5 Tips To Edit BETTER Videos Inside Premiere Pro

Special thanks to Motion Array for sponsoring today's video. In this video, I'm going to be showing you 5 ways that you can take your video editing to the next level.
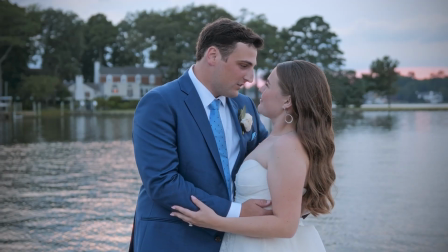[0:07]
Let's get into it. So in this video, I'm going to be showing a wedding that I filmed and edited as an example, and the first tip that I have is to cut on emotion. Now there's a few different ways that you can interpret this. One way is to actually not cut at all. Let's take a look at this example here.
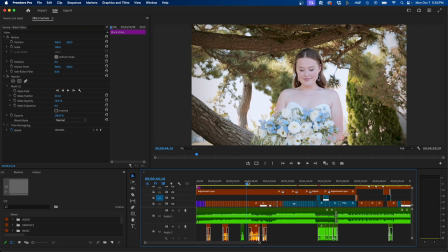[0:21]
You'll notice that I don't really cut away that quickly. I want to prolong the emotion and the reaction when they see each other.
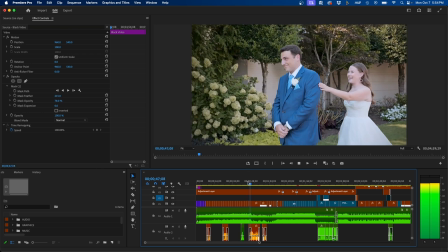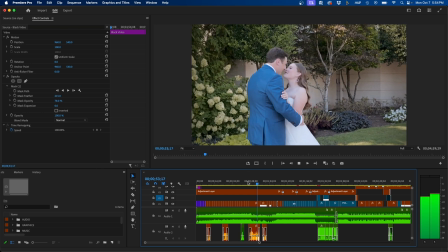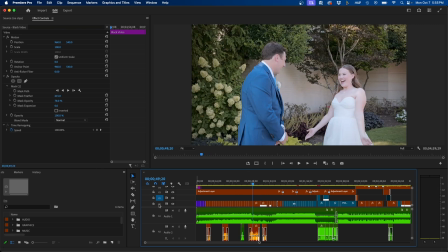[0:40]
So you can see I held on that shot for a pretty long period of time. If we take a look here, it's around 10 seconds or so before we actually cut away from the shot. Now another way that you can cut on emotion is by finding small movements or facial expressions that you can cut on.
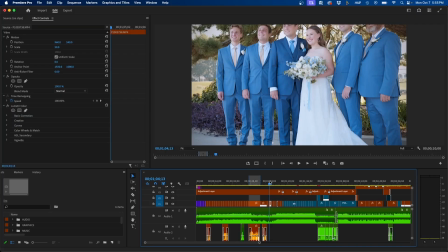[0:54]
Let's take a look at this part of the sequence where I utilize that.
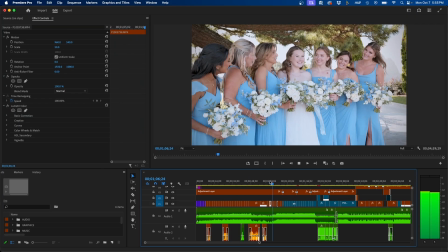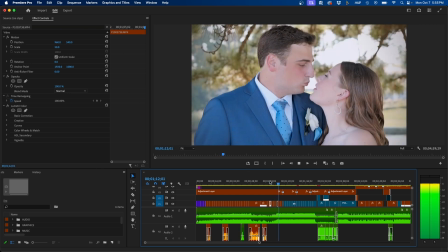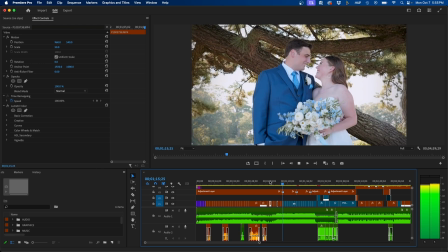[1:07]
So you can see I cut on the emotion, their expressions, and specifically the minor movements in the footage. Now another way I like to add some energy and engagement into my footage is by adding effects and presets.
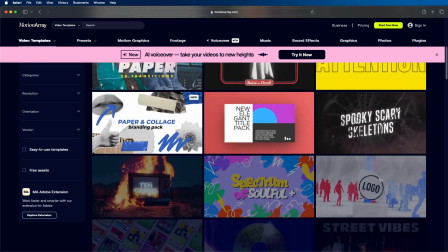[1:19]
And for this, I like to use Motion Array. Motion Array is a marketplace with tons of video assets like video templates, stock footage, photos, music, and sound effects.
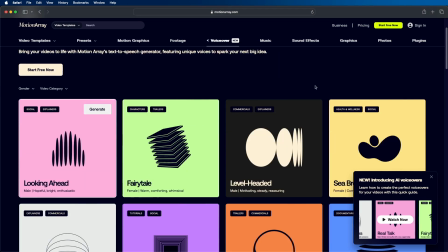[1:28]
They even recently came out with a new AI voiceover tool. And if you're curious to see how that works, I did make a review video going over it. I will link that video in the top corner there. Feel free to go check it out. But what's really nice and the things that I use the most in Motion Array are their plugins.
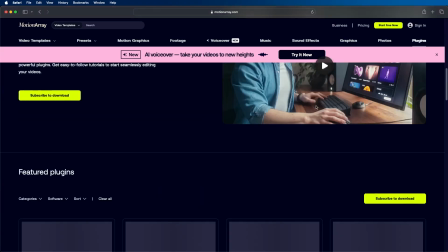[1:44]
They have a bunch of plugins that you can use directly in your editing project. So I'm going to be showing you a few of them that I use in this project.
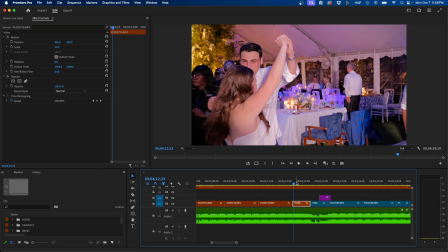[1:51]
So if we skip forward into our wedding edit, we'll skip to the party section. This is where I like to use a lot of plugins and different effects to really add a lot of energy. For example, here on this cut, you'll see that I added the gleam effect by Motion Array.
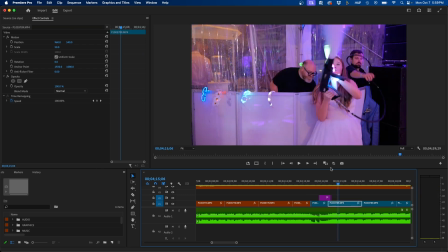[2:03]
And this is one of the several effects you can use from Motion Array to really spice up your footage. If we go back to the effect, you have a lot of different controls here.
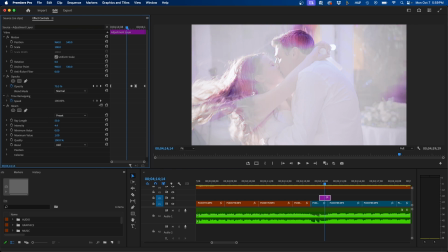[2:11]
You can see that I boosted the intensity, but you really don't need to go that far if you don't have to, but it's a good way to add some energy to your shot.
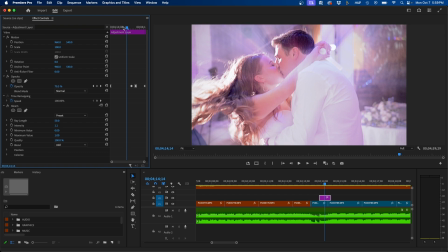[2:18]
I use the gleam effect a lot in my videos just to add more energy to them. Now one other plugin I like to use from Motion Array is called the flicker effect. So you know, it's party time. Let's say if we wanted to add like a strobe, you can easily do that by using this effect. So if we search for flicker in our effects panel, we can easily click and drag this to our clip, and you'll notice that we have a lot of different presets we can choose from. For example, maybe we want RGB flicker, we can choose that. We can change the amplitude to make it more pungent.
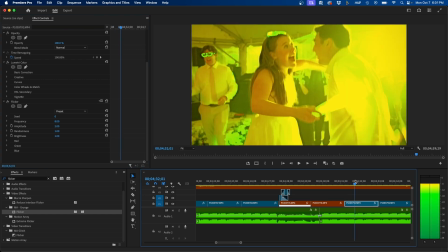[2:46]
So let's say if we want to turn it up to 2, you'll notice that it's very noticeable. You can also turn it down if you need to. You can always change it to maybe 1 or so, and it's a little less saturated.
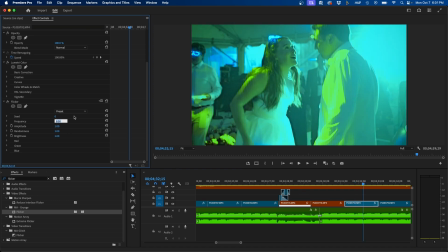[2:56]
You can also mess with the frequency if you don't want it to be as fast. You can turn it down a little bit so it doesn't flicker as fast.
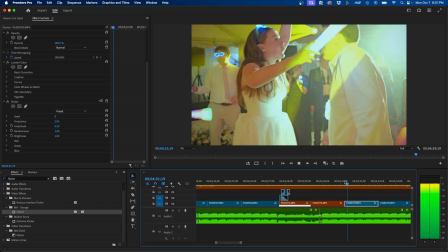[3:03]
So let's say if we add maybe 0.5 and maybe 2, you can see we just added some color and some nice energy to that shot. It just adds a lot of energy to the shot. If you want to check out Motion Array, I'll leave them linked down in the video description.
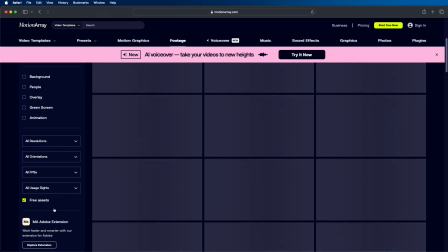[3:15]
You can even get started with a free account today. There's a lot of free assets on the website that you can use directly inside your projects. And if you decide to go with them, you can save up to $50 off an annual plan. Thank you, Motion Array, for sponsoring today's video.
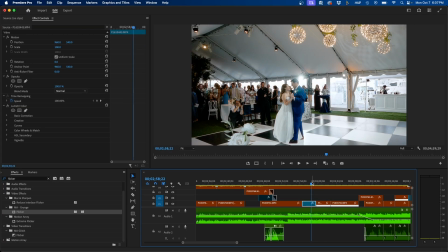[3:29]
Now let's take a look at the next tip. All right, so for the next tip, let's go to the first dance section. And the next tip is to use eye trace in your edits. So eye trace essentially is where the viewer is looking at on the screen. For example, you're looking right at me in the middle, and if I cut to something that is displayed directly in the middle, you can see it's a very smooth edit because when I go back and forth between those two shots, your view doesn't have to change that much.
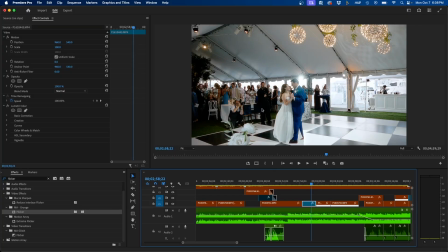[3:51]
So you can apply this into your edit to make your edits more smooth. So if we take a look at this edit, if we hover over our mouse cursor, this is a good way that I like to do it.
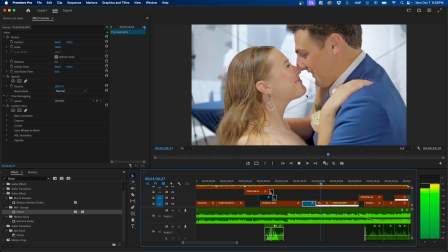[4:00]
We can keep track of where the viewer is looking. So if we click play, you can see that it's pretty much smooth throughout the sequence.